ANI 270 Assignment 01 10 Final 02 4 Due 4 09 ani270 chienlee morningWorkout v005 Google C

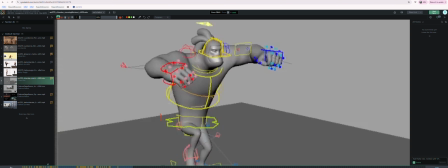Like when this goes up and comes down, so as the pelvis starts coming down, the shoulders are still going up and are delayed by a frame, but will start coming down. Just to give a little offset there. I think it'll help make it feel
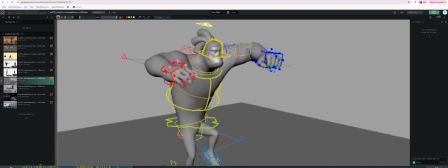like the thing that's causing the shoulders to move up and down is going to justify where that force is coming from.
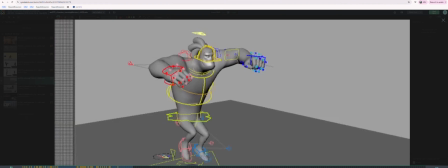You know, right now they feel slightly disjointed, I would say, for like the overall action of the body.
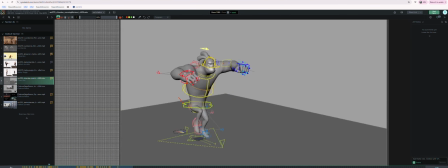Like you're doing a lot of up and down, I see, with the pelvis, but then this controller isn't moving up and down at all. So maybe that's a way you could help kind of push or emphasize that by getting a little up and down on that.
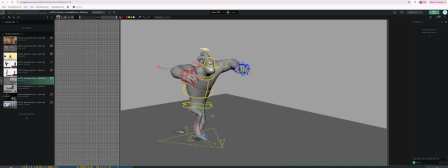That's up to you, like which controllers you use and how you want to do it. But yeah, looking good.
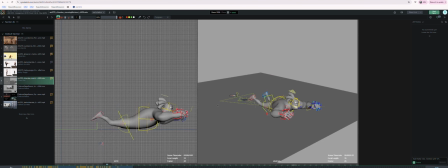Keep going with this, and I look forward to seeing your submission next week. All right, thanks.